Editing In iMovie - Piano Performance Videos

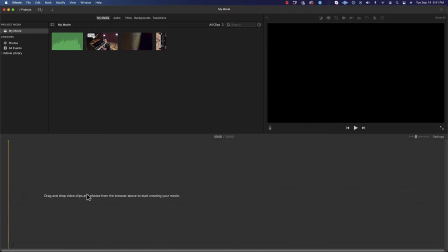4:10 The next thing I want to figure out is I want to decide which clip is going to be my main clip,
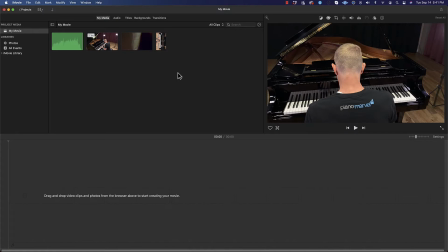4:17 and then which clip is going to be my other clip. Well, this clip, but let's look at this one first.
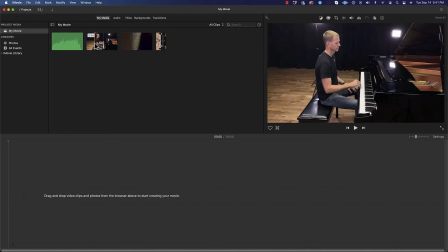4:25 This clip is great because it moves around. There's a lot of motion.
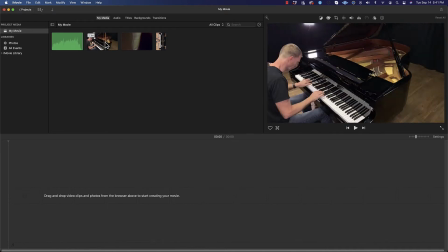4:30 This is the one where the camera's moving around the piano.
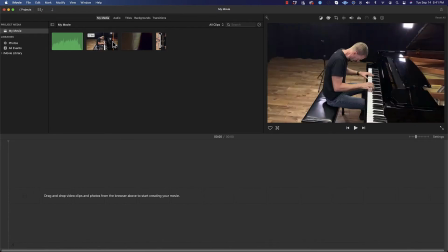4:33 So I definitely want to have some of this footage because it's really interesting the way it moves.
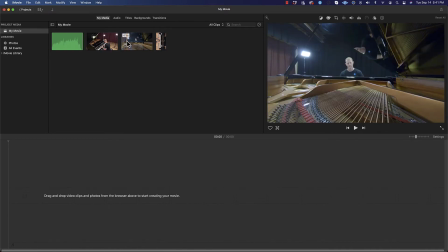4:39 This clip, well, it's a steady flat image, but there are times, look at this, where you can see the cameraman walking behind the subject. Well, that's a little bit of a problem
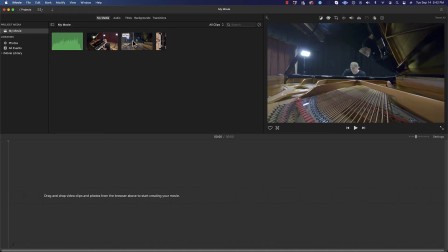4:59 at sometimes because I can't use that part of the footage as much as, you know, it would just be distracting. I mean, I could, but it's just something we're trying to avoid if we want to make the video look really professional. So this clip is
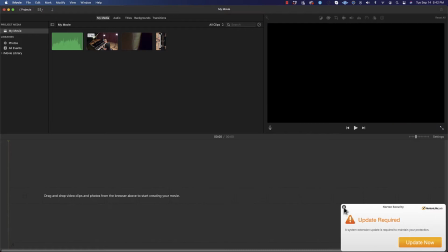5:19 because it's not steady like that,
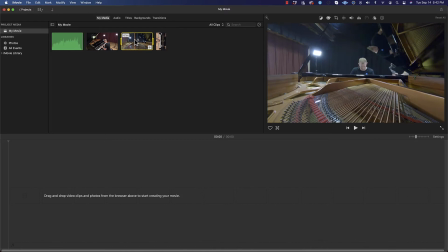5:21 and I have to be picky about which parts I use, I might consider using this one instead.
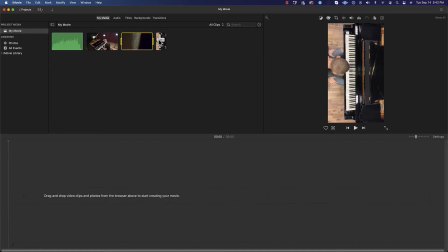5:29 Now this overhead view, what's nice about it is it stays consistent the whole time, and there is, I think, one little spot where we catch the cameraman's foot in the shot, but it's very small. Other than that, this is a really good steady shot.
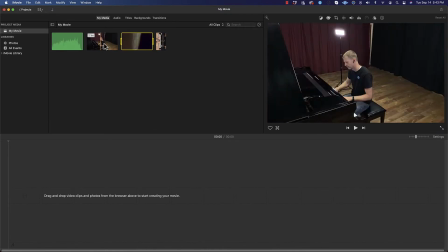5:46 So I like to pick a shot when I'm doing multiple camera angles that's kind of like the home base.
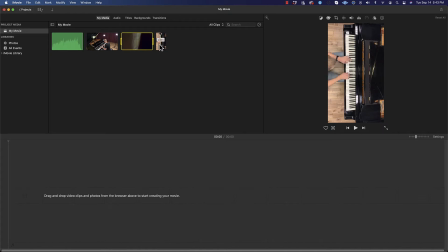5:53 It's like the camera shot that you could always go back to if none of the other shots look good at that spot. So I think we're going to take this clip and we're going to make this our main clip.
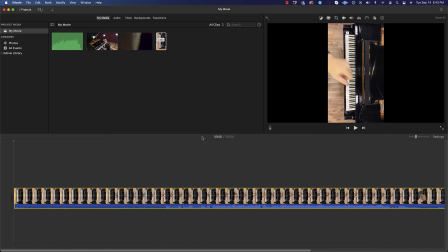6:05 We'll call it our main clip, okay? And we have it there. Okay, great. So now you'll notice that my orientation is a portrait here,
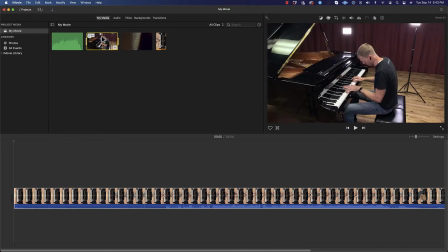6:17 but if I go to like this clip, you could see the orientation is landscape.
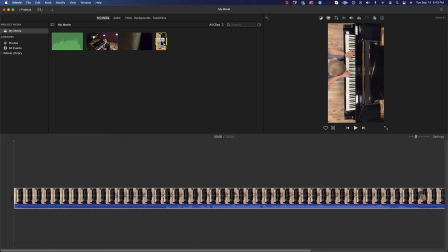6:22 And so we might say, well, how are we going to address that? Well, the nice thing is I can just click on my clip here.
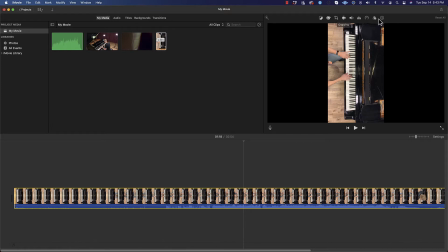6:28 I can go up here to my tools, and there's lots of different options. We won't be able to cover all of them. You can change the color. You can change the balance, the volume. You can do speed up and slow down. Lots of filters, all kinds of cool things that you can explore with if you want to play with those.
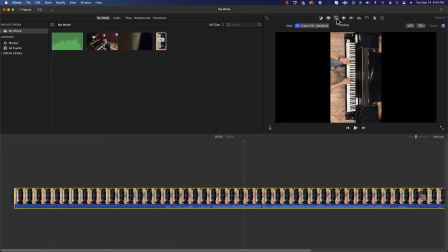6:46 But what we're going to be looking at is the crop right here. And you'll notice there is a rotate feature.
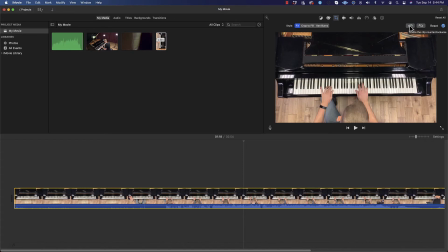6:53 So if I click that, all right, boom. We have rotated our clip, and now it's going to match the same orientation of our other clip.
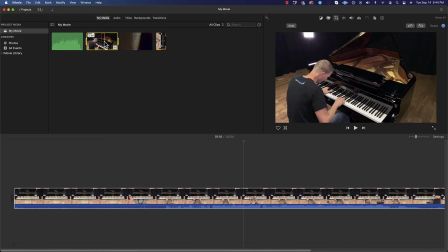7:04 So since I can only have two clips, I have to decide between this one and this one.
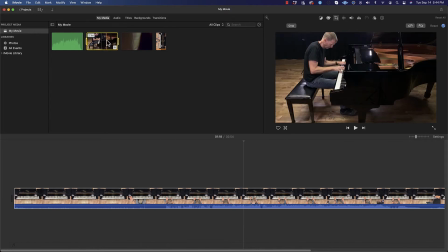7:10 I like this one better. It's just a lot more interesting. It moves around. So I'm going to have to go with this clip.
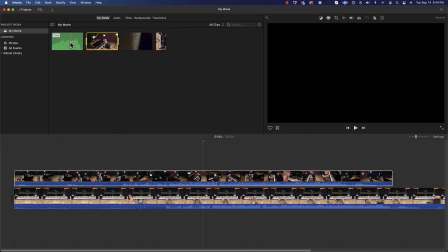7:15 So I'm going to drag this clip down. And then lastly, I want my audio. This is going to be the main audio that people are going to hear in the video.
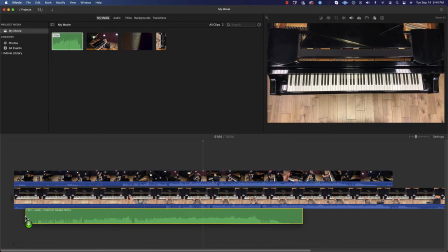7:23 So I'm going to drag that down. Now I'm going to put this down below the main clip.
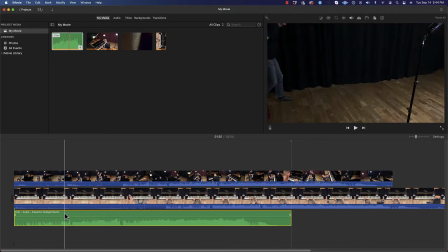7:30 And I think we are all set. So the next thing I got to do is line up our audio.
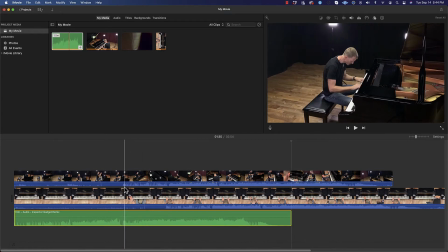7:39 And what I can see right away is that it looks like the music, if you look at the these are called transients.
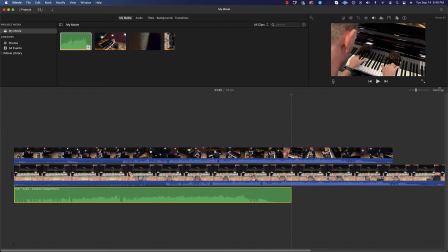7:47 Let me see if I can bring this up a little bit more and zoom this in a little bit more.
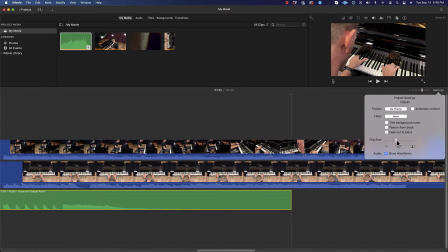7:53 And clip size, here we go. I'll make the clip size larger so you can see that because we have a lot of room on this screen.
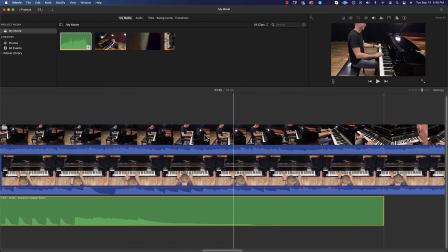8:01 Here we go. Okay, so I'm going to come over here back to the beginning.
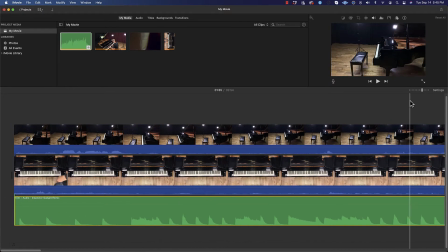8:07 And I'm going to zoom out just a little.